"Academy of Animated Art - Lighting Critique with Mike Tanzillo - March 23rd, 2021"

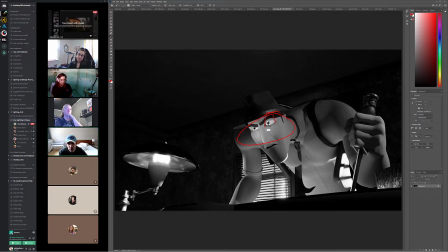And like have there to be shaping on the eye where it's like more lit from underneath, but having this general facial focus where like this part of the face is going darker is really good.
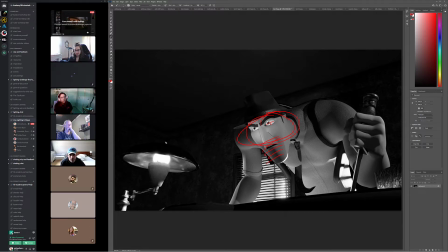Your animator's got some tie penetration there. That's okay.
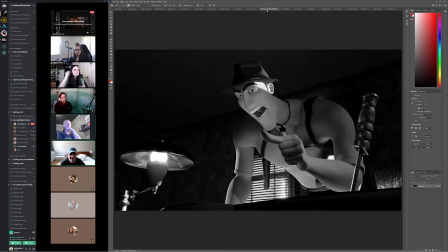Yeah, I saw. I'm sure he noticed, but I'm not going to try to tweak it because I don't want to move things. Yeah.
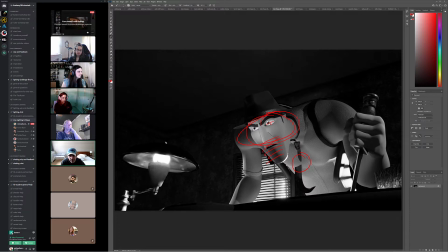And then like watch out for some of the things we may have to. When like again, we'll see how this plays out in motion. But just like in a still, this image, that little sliver on his chin is a little bit strong.
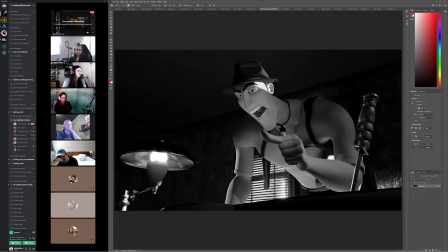But yeah, I do love.
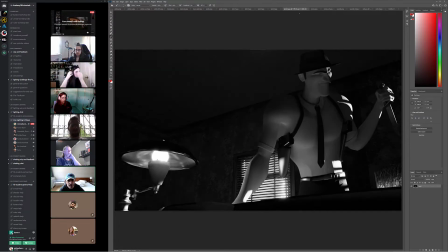I love the focus on the eye there at the end. Okay. This is coming together well. This light looks good. I might actually. Cool. I think I'm gonna render out the animation this week and just see what it looks like when he's moving, Totally. so I can kind of get a better feel of what to tweak Totally. overall.
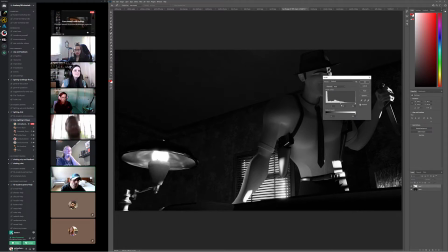There. But yeah, I'm pretty happy with it. So. Yeah. There's yeah, because you'd be surprised at like what
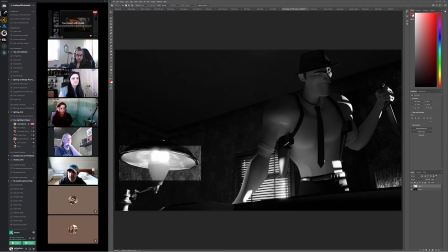I do this all the time. I'm like, oh, this looks so good and it's still, and I feel super confident about it, and I go home, I send it to the render farm overnight, and I'm gonna go back and take a look at it the next day,
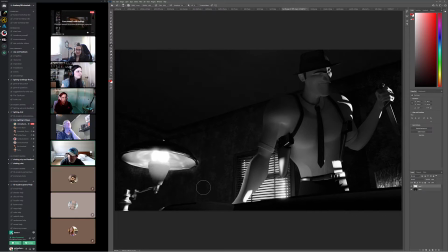and I'm like, I'm gonna feel good about this, and then it just hoses me. Like I come back the next day and I'm like, oh, like there'll be some weird shadow between point A and point B that I never thought about, or like I don't know. There'll be You didn't see because it wasn't moving. Yeah. Yeah, exactly.
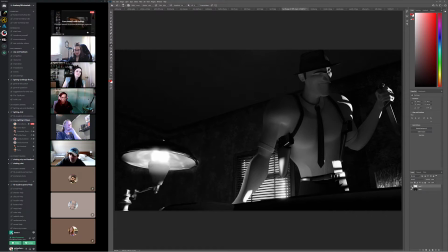So the other thing, this light looks good. I think you can go a little bit brighter with it. Okay. More than that. Kind of what we were talking about with Annabelle's. Just that, like, you don't. Okay. Yeah. So you kind of seen that, just the edge of the light a little bit too strongly.
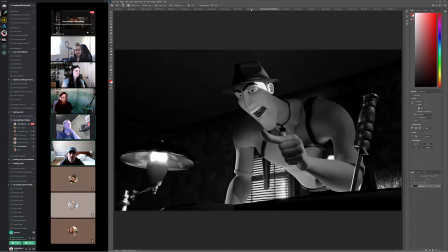Yeah. Ooh. Great job. All right.
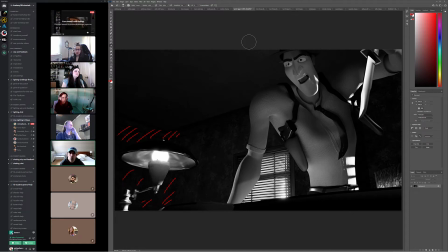So next up in our reverse order, let me just go ahead and close these.
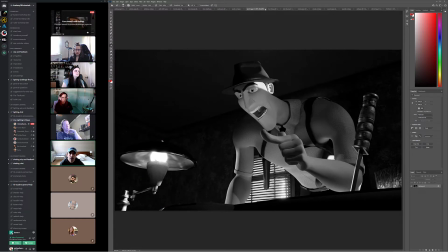All
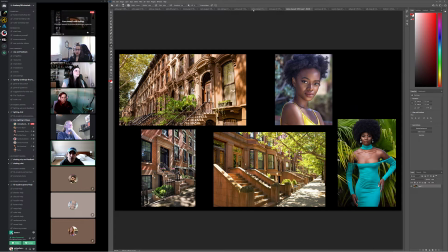right. So next up, Mindy not here, Justin not here, Dani, you are here in an unknown location.
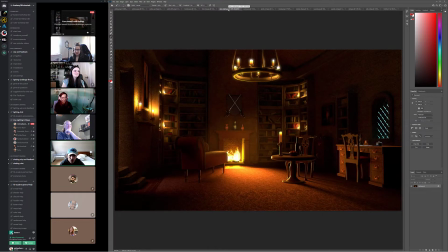Okay. So start with the night one. I think it's looking good. We're back to this, but just a little bit more warmth in them swords, just because they're so different.
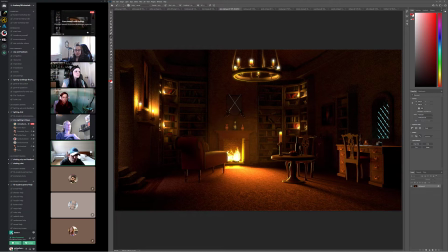But I think everything else is looking good. Do you guys have anything with this that's standing out to you? Anything you have questions about? But I think this night version is good. I would maybe take one pass.
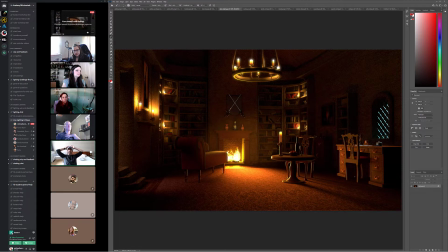The one thing is, I'm looking at it now as a whole, it does, and again, just kind of the nature of what it is, it does feel a little matte. Like I would like to see maybe a little bit of, it's like almost just like a little bit of specularity in the brick, like there's some moisture in the air,
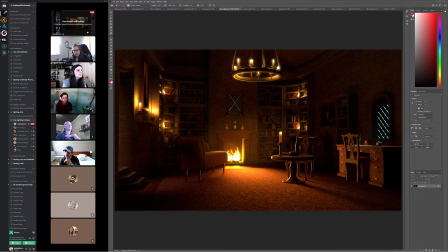or maybe a little bit on the books to feel like there's like gold on the text or something. So if it was me, as one more thing, I would render,
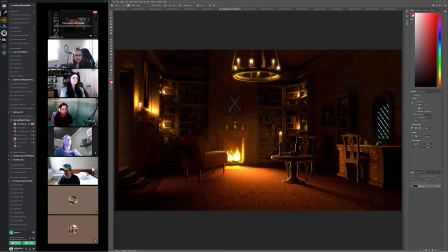like make everything metal in the scene, render it as a pass, and then maybe try and paint that stuff in.
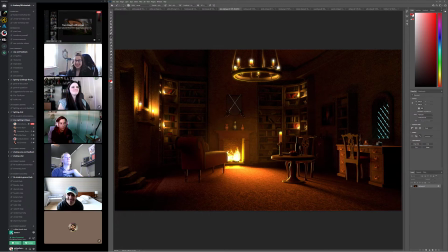Oh, I'm angered Dani, he left. He's like, you SOB, you never said that before. This is ridiculous. Why didn't you give me that note a week ago? I've had all of those feelings too, guys. I get it. But I like that would be the one thing I would give a shot at it.
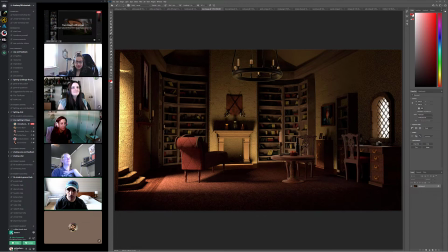And then for the daytime one, the angle's looking better. The overall feel is good. But now the bounce in here feels artificially strong. So I pull back on that.